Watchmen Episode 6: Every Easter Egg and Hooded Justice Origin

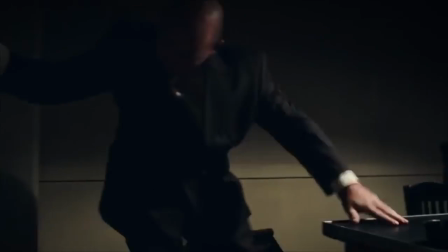Say cheese.
In the PDpedia, the extra material on HBO's website,
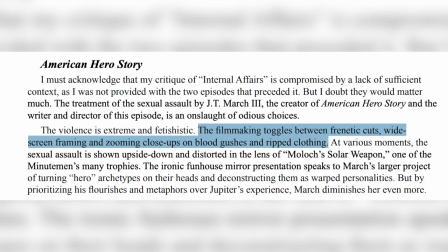Dale Petey describes the filmmaking as toggling between frenetic cuts, widescreen framing, and zooming close-ups on blood gushes and ripped clothing. Now look, I could be wrong, but that sounds like an on-the-nose description of the action in Zack Snyder's Watchmen movie. The cops also say that Hooded Justice's noose is used for sex stuff.
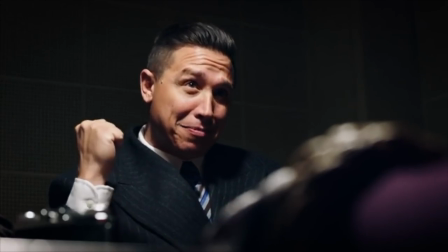Now it's interesting to me that when H.J.'s life is dramatized, they make his conflict with the police about sex instead of race. And this is partly because racial issues are uncomfortable, but sex scandals get ratings. And there's precedence for this in the comics and in superhero stories in general. Early Wonder Woman stories were filled with bondage and fetish imagery. In general, people in The Watchmen get turned on by dressing up in costumes and beating people up.
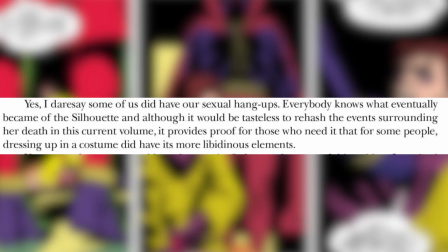Hollis Mason even writes that for some people, dressing up in costume did have its quote, more libidinous elements.
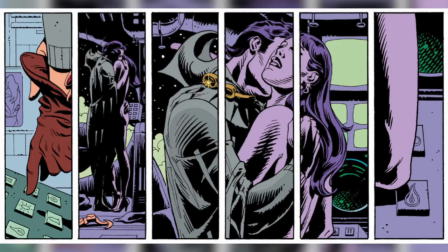Also in the comics, Dan Dryberg can only get an erection after becoming a superhero again. Nelson and Will have sex with their masks on, just like P.D. and Laura did in episode three.
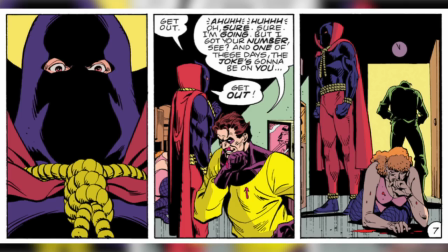And in the comic, H.J. does become sexually aroused when he beats up the comedian.
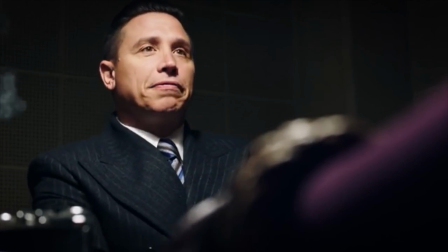Now, the cops mentioned that the film is he's got a safe behind the painting of the white horse in his boot.
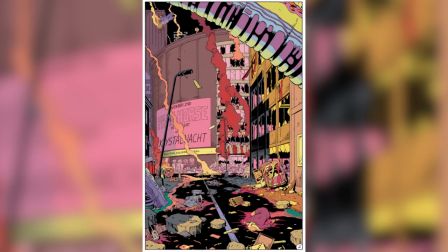Now, a pale horse can refer to the metal band who played in Madison Square Garden when the squid monster attacked, the fourth horseman of the apocalypse, or Adrian Veidt's horse.
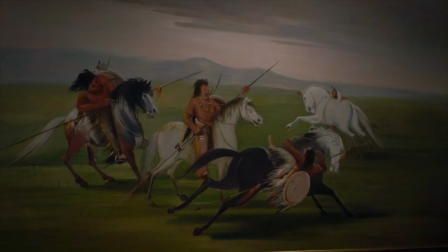But there's another important white horse with hidden meaning behind it. In episode two, we see a painting of Judd's called Marshall Feats of Comanche Horsemanship. According to the PDPedia, this was a gift from Joe Keane, which is the senator's father or grandfather, to Judd's grandfather. You can infer from the letter that it's a symbol of leadership of the Cyclops. And speaking of the Cyclops symbol, you can also see it in the 7th Cavalry headquarters in the last episode.
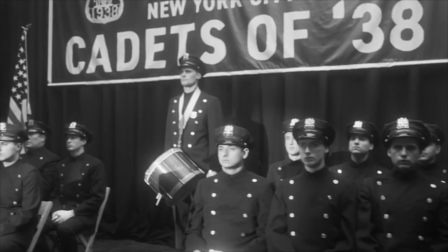Will graduates from the police academy in 1938, just like his fellow Minuteman, Hollis Mason, the original Night Owl. Mason's badge number in the comics is 142, but I didn't spot him in this episode. If you did, please let me know where in the comments.
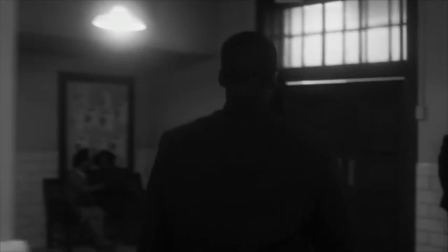I love the way this episode seamlessly moves us from memory to memory. There's no fades or jarring transitions.
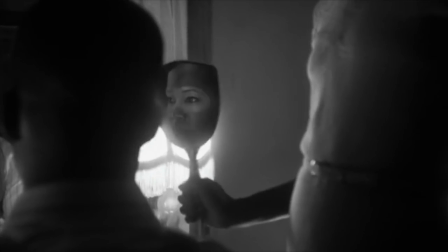The effects are just done in camera. Even this one, where we see Angela's face and Will's reflection, which actually calls back to this moment in episode two.
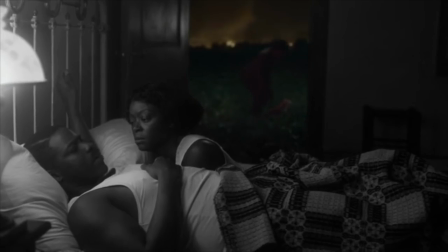And speaking of the visuals, the 1921 race massacre continuously appears in the background of Will's memories in color.
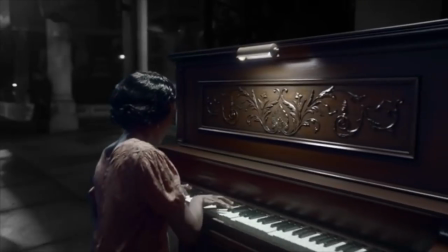This is to show that this trauma is always with him in the front of his mind. The way it's overlaid with the black and white memories mimics how the comic book overlay dialogue into separate scenes.
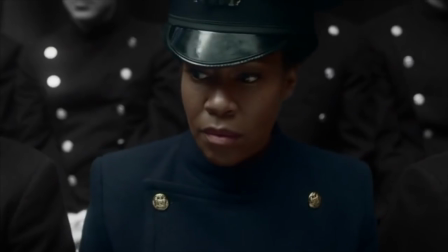At the police graduation, Angela is the only person in color,
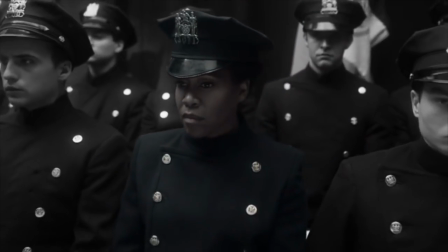which refers to both her skin color among the all-white cadets and her slowly melting into Will's black and white memories.
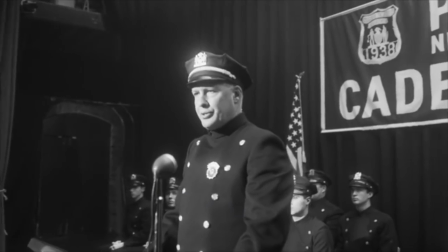And the officer's speech, the uniform a man wears changes him, has a double meaning,
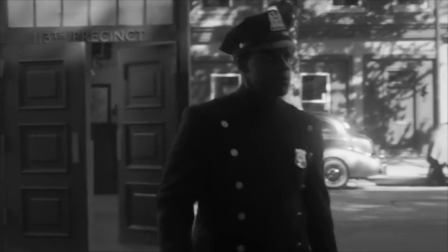referring to both the police uniform Will wears during the day and the Hooded Justice uniform that he takes off at night.
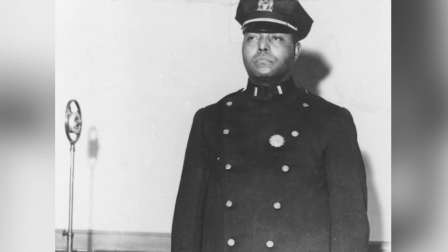The officer who pins him is the real-life Lieutenant Sam Battle, the NYPD's first black police officer. Now, since Will grew up idolizing Bass Reeves, it's logical that he would look up to Sam Battle as well.
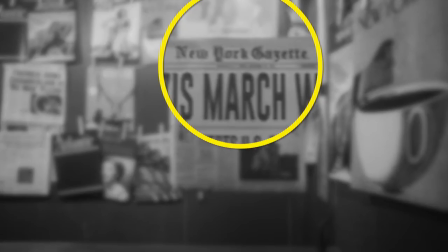At the newsstand where we see Action Comics number one, we also see the New York Gazette, the fictional newspaper from the comic book. The Klan's secret society is called Cyclops, and when the Klan originally began, its chief officer was called the Grand Cyclops.
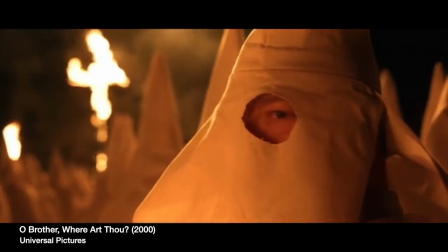And also, I didn't realize this until I researched that's the reason the Cyclops in O Brother Were Art Thou was a member of the Klan.
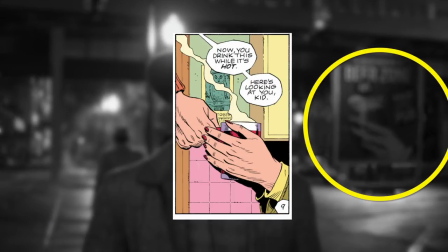This poster of a hand holding a beer is a replication of several comic panels of hands touching beverages.
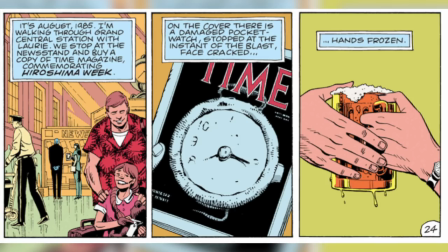In particular, book four of Watchmen, where Dr. Manhattan recalls his origin story much like Will is telling his origin story here. Then his wife asks him the key question.
Why'd you put it on?
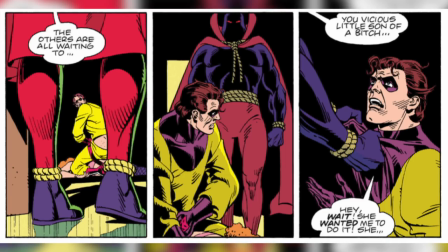Now in the comics, the reader assumed that Hooded Justice's costume was a nod toward a hangman executing justice that was beyond the law,
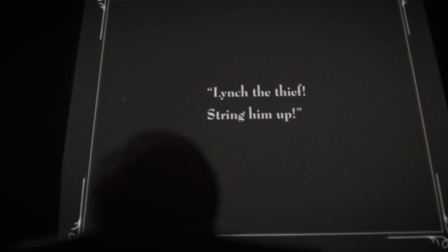like we see the townspeople attempt in the movie that opens up the entire series.
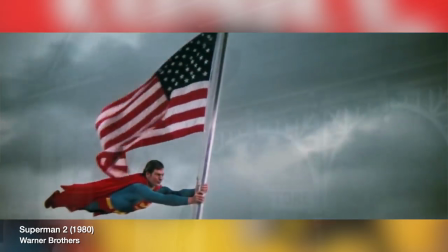Since superheroes are a uniquely American invention, they're tied to our perception of Old West vigilante justice.
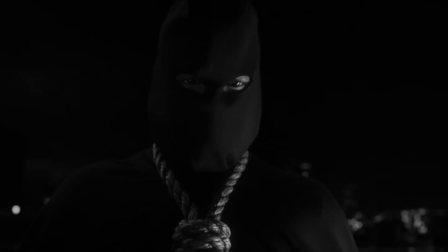But Will's costume is inspired by the dark side of the American story. And yes, law officers hanged outlaws in the Old West.
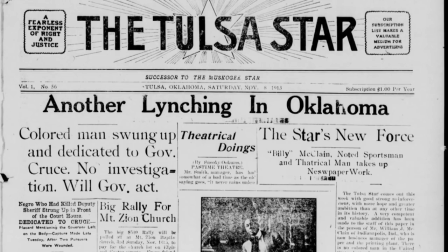But there's also a vile history of using lynching to murder innocents and suppress civil rights. And both mob justice and racial lynching were groups or individuals taking justice into their own hands, like superheroes.
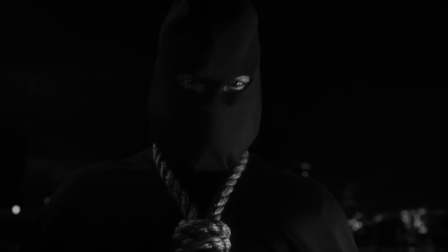So keeping the hood and noose is an ironic statement about how he became a superhero and about the way Americans have viewed vigilante justice in the past.